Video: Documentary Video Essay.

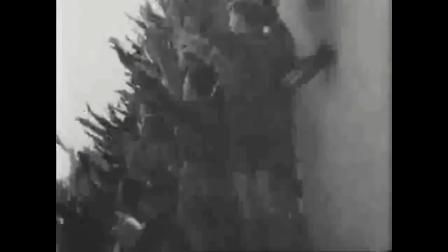[4:08]
There are shots showing young people supporting him, lots of smiling faces and even streets buzzing with excitement, waving the Nazi flag around.
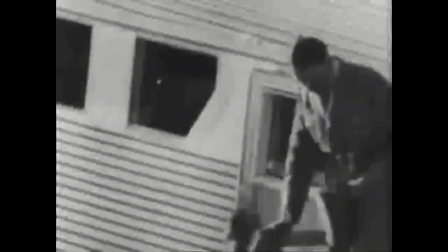[4:16]
This subjective documentary because Adolf Hitler asked for it to be made. He has a personal relationship and feeling for the subject.
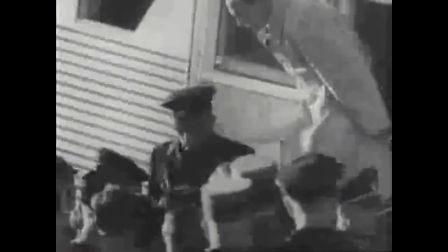[4:23]
He chose the name of the documentary, and all the codes are of a subjective documentary, as there's much more opinion than fact.
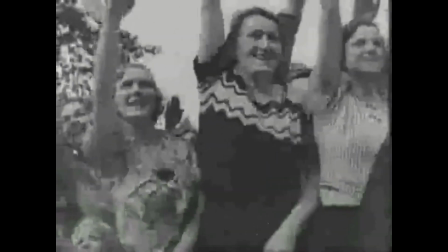[4:30]
The documentary showed Germany as being powerful. There were 700,000 people who lined the streets as Adolf Hitler marched through, showing only the people that were happy to see him.
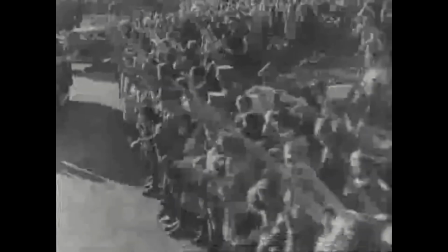[4:39]
This created propaganda, where information is left out or hidden to promote a political cause in a positive light.
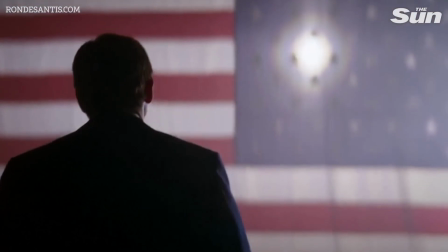[4:45]
Important world leaders recognise the power of moving image and have used it to their advantage, creating documentaries about specific political parties or ideologies.
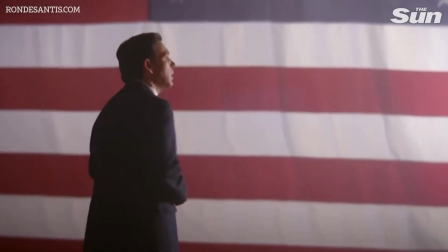[4:52]
People were incredibly influenced by these moving images and would believe what was being fed to them.
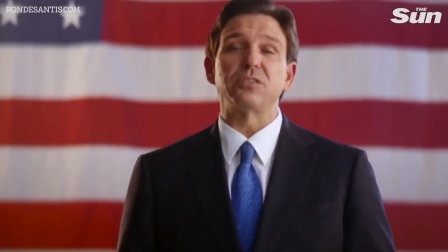[4:58]
This gave the world leaders even more power and control. Propaganda makes it hard for documentaries to be completely truthful.
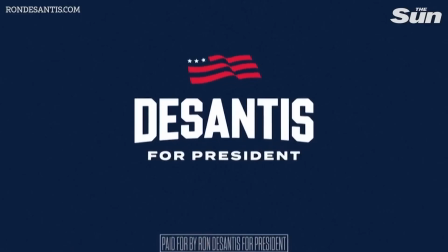[5:04]
They miss out a lot of information, and that could change the picture completely.
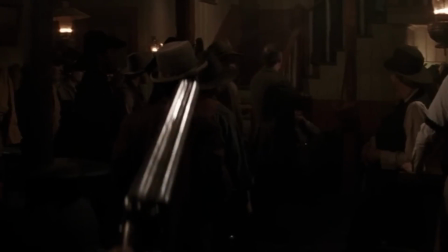[5:11]
Development and popularity of documentary. After the war, documentaries became less popular and stopped showing in cinemas.
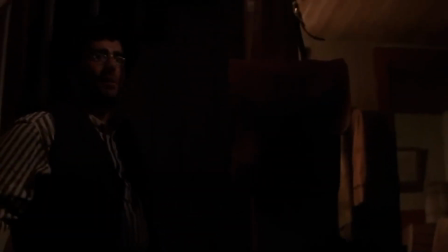[5:18]
People became more interested in fictional film. This could have been because they wanted to escape the traumatic events of the war.
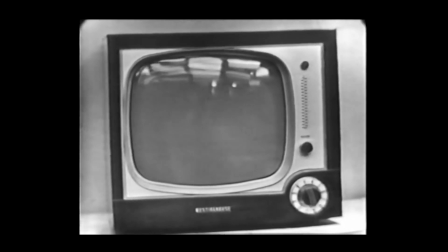[5:25]
The emergence of TV in the 1950s also meant people were staying in the comfort of their own homes to watch media.
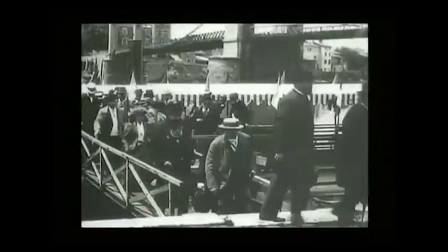[5:31]
Documentaries still gave people information and spread truth, and continued to be made even to this day.
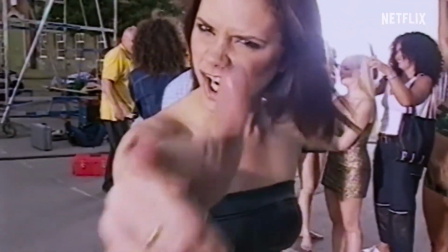[5:38]
Over time, documentaries have gained popularity again. This might have something to do with Netflix, as they pushed for documentaries to be a key source of entertainment and information.
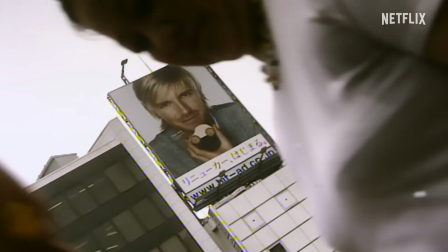[5:47]
Some of their most successful documentaries use techniques like persuasive language,
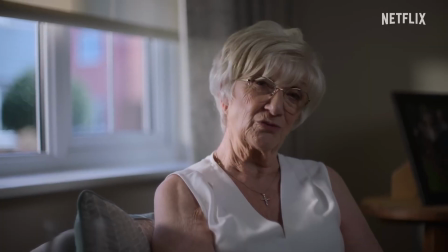[5:51]
statistics to state fact, emotive music, images, sometimes seen in the wallpaper technique. Modes of documentary. Bill Nichols, 1991. It wasn't until 1991 that Bill Nichols did a deep dive into documentaries and looked at what makes different documentaries unique and stand out.
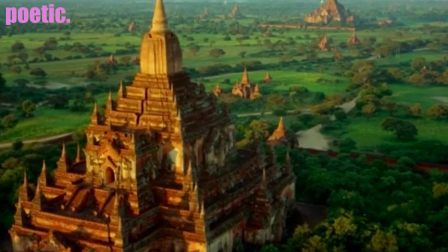[6:10]
He proposed that there were 6 types of documentaries. Poetic. This mode of documentary is made to provoke emotion from its audience.
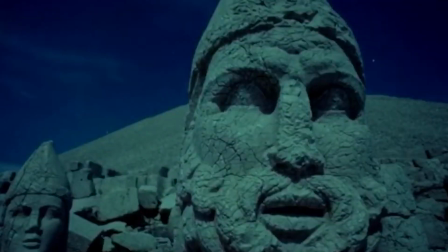[6:18]
It often doesn't have a narrative and follows a subjective style.
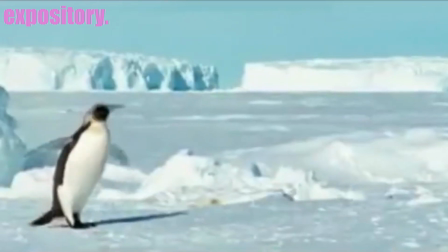[6:22]
Expository creates a specific point of view or argument for the audience to agree with.
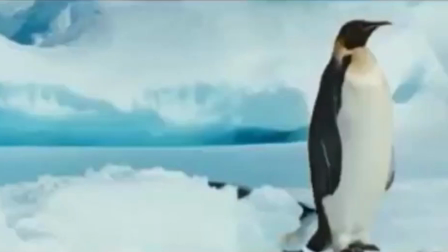[6:27]
This would be classed as an objective documentary, and it is based on the filmmaker's opinion.
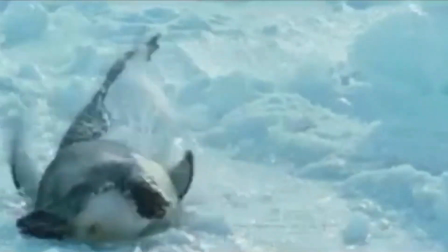[6:32]
They are trying to get the audience to agree with them. This mode of documentary uses codes and conventions like the voice of God and archive footage.
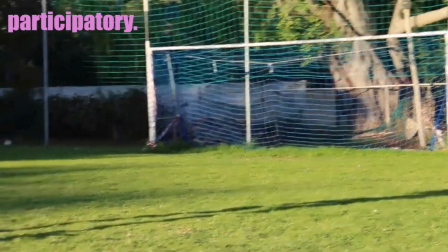[6:40]
There is also participatory mode, which involves the filmmaker following events.
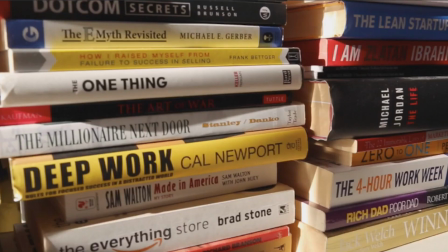[6:45]
The purpose of this documentary is to encourage direct engagement. As the filmmaker is a character in that mode, they share personal opinions,
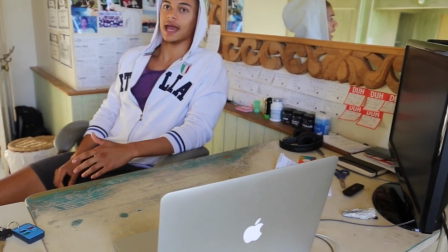[6:54]
feelings and views on the subject, making it a subjective style.
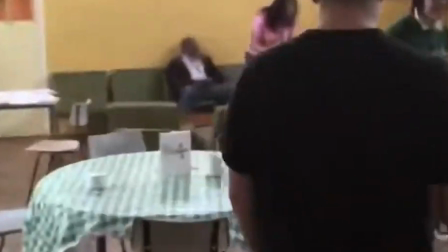[6:57]
The observational is where the documentary observes and records realism, made in a fly-on-the-wall style.
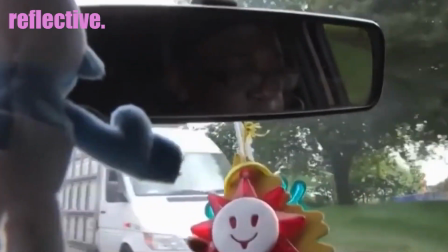[7:05]
Then have reflective mode, following a pattern of the filmmaker being part of the documentary.
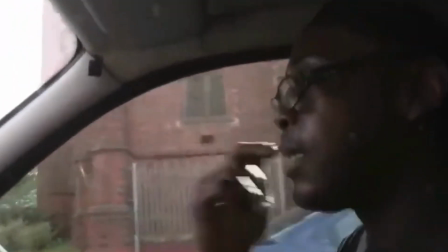[7:11]
They will talk to the camera directly in an interview style, and the questions are incorporated in the final edit.
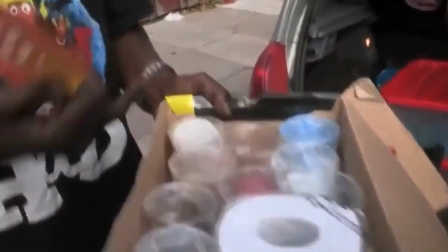[7:17]
These documentaries are usually objective, as the filmmaker never or very rarely enters the narrative.
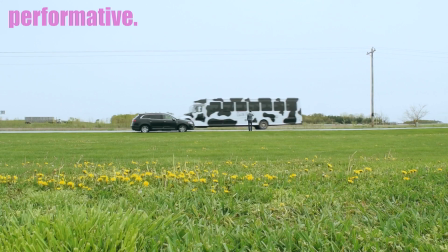[7:24]
Lastly, performative.
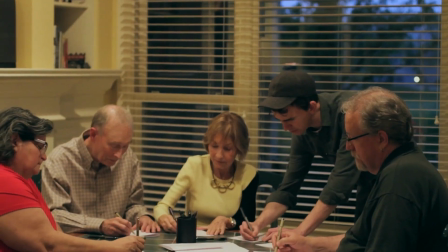[7:25]
This documentary style could be seen as a hybrid with lots of other modes, as it doesn't have a specific code or convention that relates to just performative.
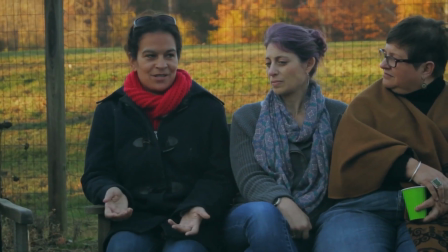[7:34]
This would be a subjective documentary, as it heavily relies on the filmmaker's opinions and experiences.
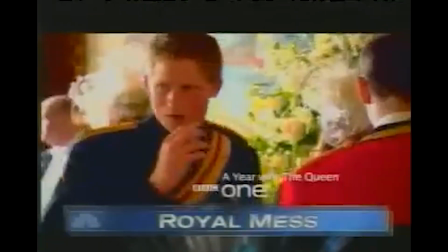[7:42]
Frankenbiting. Editing objectively to create an entertaining sequence is what we call Frankenbiting.
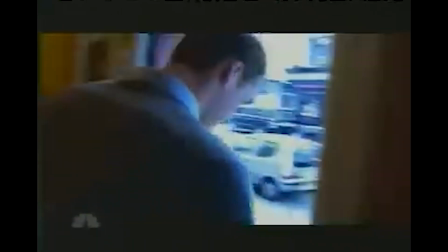[7:49]
However, taking something out of context can result in miscommunication or confusion, be seen as mistrust for some audiences.
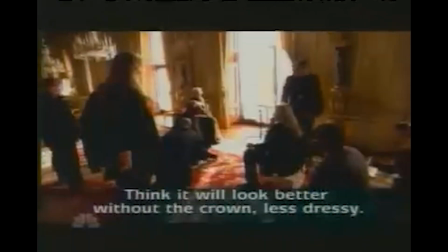[7:57]
An example of this could be when the BBC was making a documentary about Queen Elizabeth II and
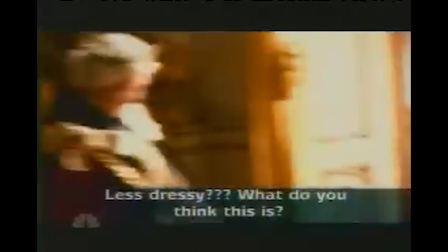[8:02]
used a sequence of clips that made it appear as though she was storming out of a photo shoot,
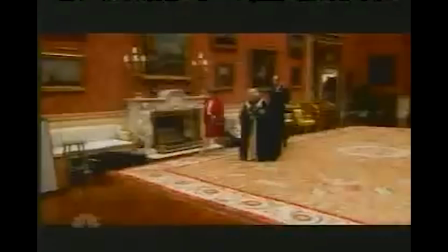[8:08]
when in reality she was arriving. This caused confusion for the audience and resulted in the BBC making an official apology.